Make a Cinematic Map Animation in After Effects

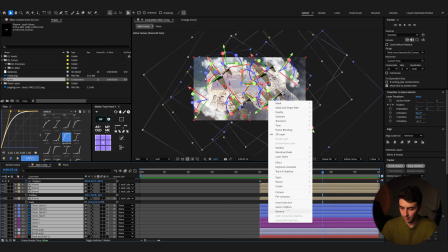16:26 And we can now select all these, pre-compose them, and call this scene 02. Right, now it's time to add the finishing touches just to really bring this to life. You kind of have the bases of both scene 1 and scene 2 in there, but yeah, we can still make this look a lot nicer.
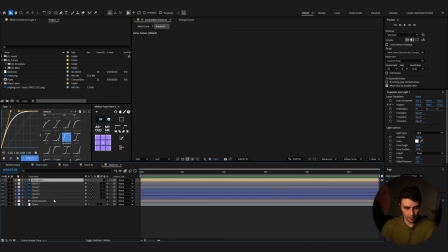16:45 What we're going to do is just maybe make that zoom a bit nicer by just tightening this up like that. And that'll just speed that up and make that transition a lot nicer. Let's start on scene 1, and we're just going to add in a few things here.
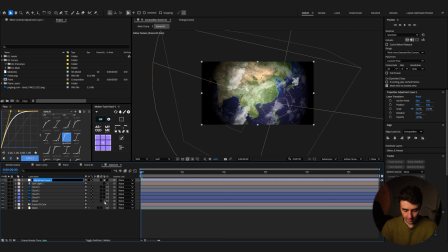17:02 We're going to just right click, new adjustment layer. We can call this blur, and let's just add in a fast box blur. Let's increase it a good bit. And then we're just going to get our mask tool and then do something like this.
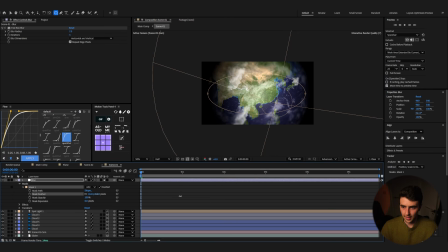17:20 Invert that mask, and then let's just feather that out a lot. Just going to bring this up and up a bit like that. And maybe adjust that a tiny bit further. So it's like that.
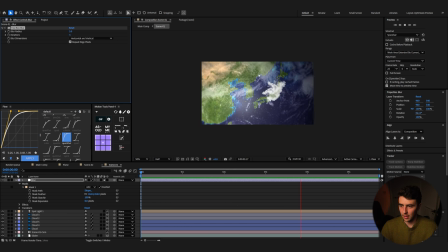17:30 Now you're getting a nice little focus blur on basically the center of the composition.
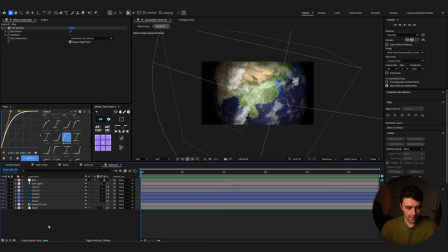17:36 And that's looking nice. And another thing we're going to do is just add in another adjustment layer. And we're going to call this color correction. And we can add in a lumetri color. I'm going to just firstly bring down the saturation a good bit on this to maybe something like 60.
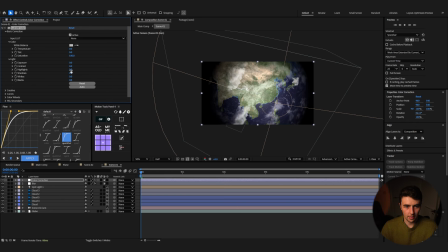17:54 Something like that. And then in our basic, we can increase the highlights and decrease the shadows a bit like that. And then just increase the contrast as well.
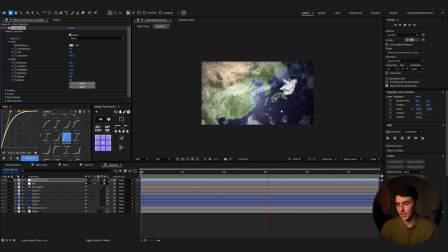18:10 Right, so that's giving us something that just looks a lot more cinematic. And yeah, that's looking good.
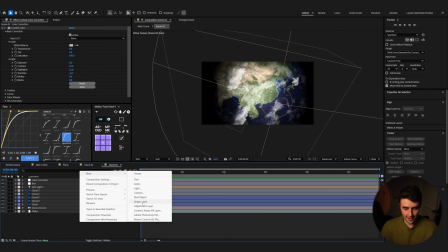18:16 Last thing we're going to do is add in one more adjustment layer here. And we're going to call this start blur.
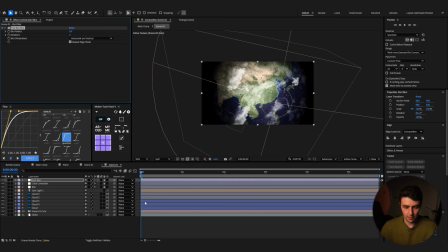18:24 And on this, we're just going to add in a fast box blur again. And just increase this a lot. And let's just set a keyframe on our blur radius. And then maybe after 1 second, we can bring that back down to 0. So just at the start, it just all kind of reveals itself. And yeah, just feels a lot smoother. So that is basically the scene 1 fully done. And that's looking really good.
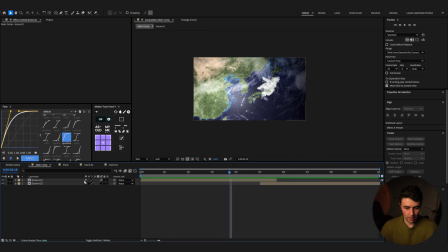18:49 Last thing, all I'm going to do is just make sure that our motion blur is on all these layers.
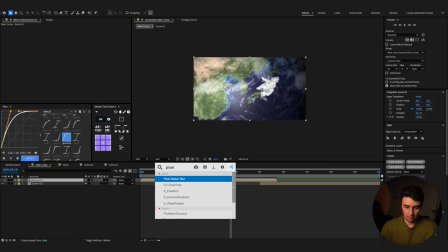18:55 And then I'm just going to add in a pixel motion blur on our actual main comp here. And yeah, you can adjust that how much you want. But that just makes everything feel a bit more cinematic.
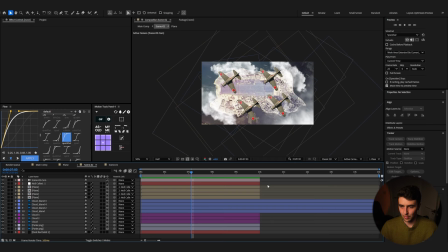19:11 Right, so now into our scene 2. We can do a lot of stuff here just to make this look a bit nicer.
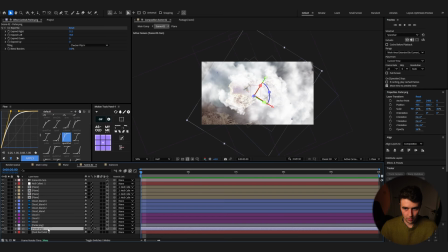19:16 So let's just make our comp to 10 seconds like that. What we can do is just extend this up more just so we can see that. Right, so now we are at a stage where we can start adding textures to this and yeah, really just building this out.
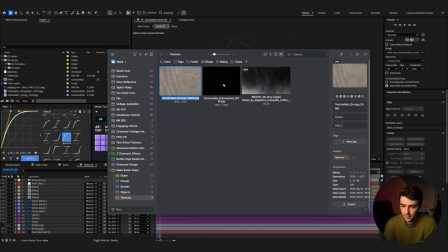19:30 So bring in some of our textures. So this is what I'm going to use, and I got it from Texture Labs.
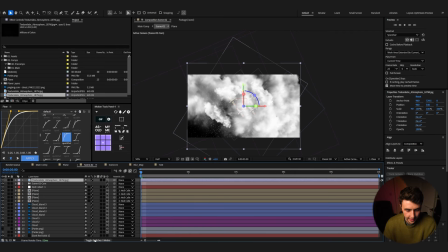19:36 And now we can simply just make this 3D, and because we've that classic 3D,
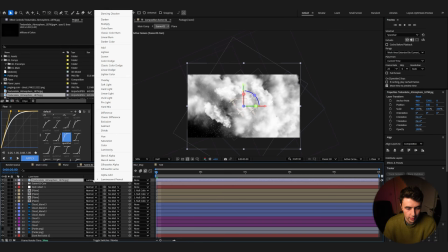19:41 we can now come up to our mode and change this to a screen.
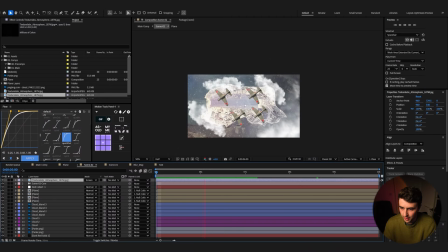19:45 Press play and you can kind of see what's going on here. What we can do is just make this a track matte of this first island that we cut out,
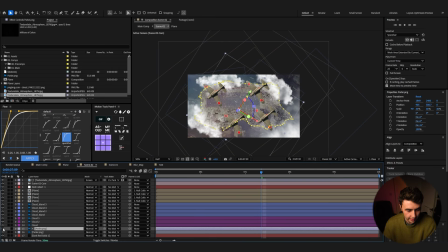19:56 and then just make sure that you re-enable this so it's still coming through. We can just invert this, and now we should be getting the details on the outside here, as you can see.
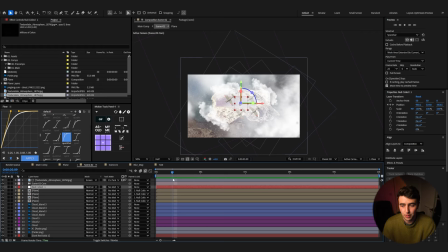20:10 Lovely. Now let's add some focus blurs onto this, and yeah,
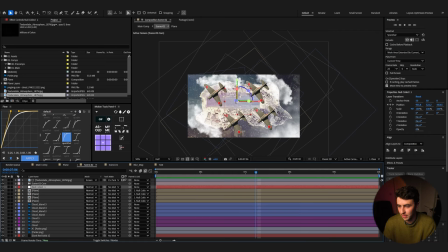20:14 it's just gonna really take these planes and stuff and take them away from the background and just make it look a bit more cinematic. So what we can do is come up to our Eclipse tool, just make sure that nothing is connected, and have a black fill like this,
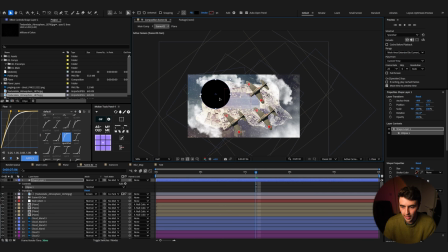20:30 and we can just hold shift, drag it out on where we basically want the viewer's attention to be.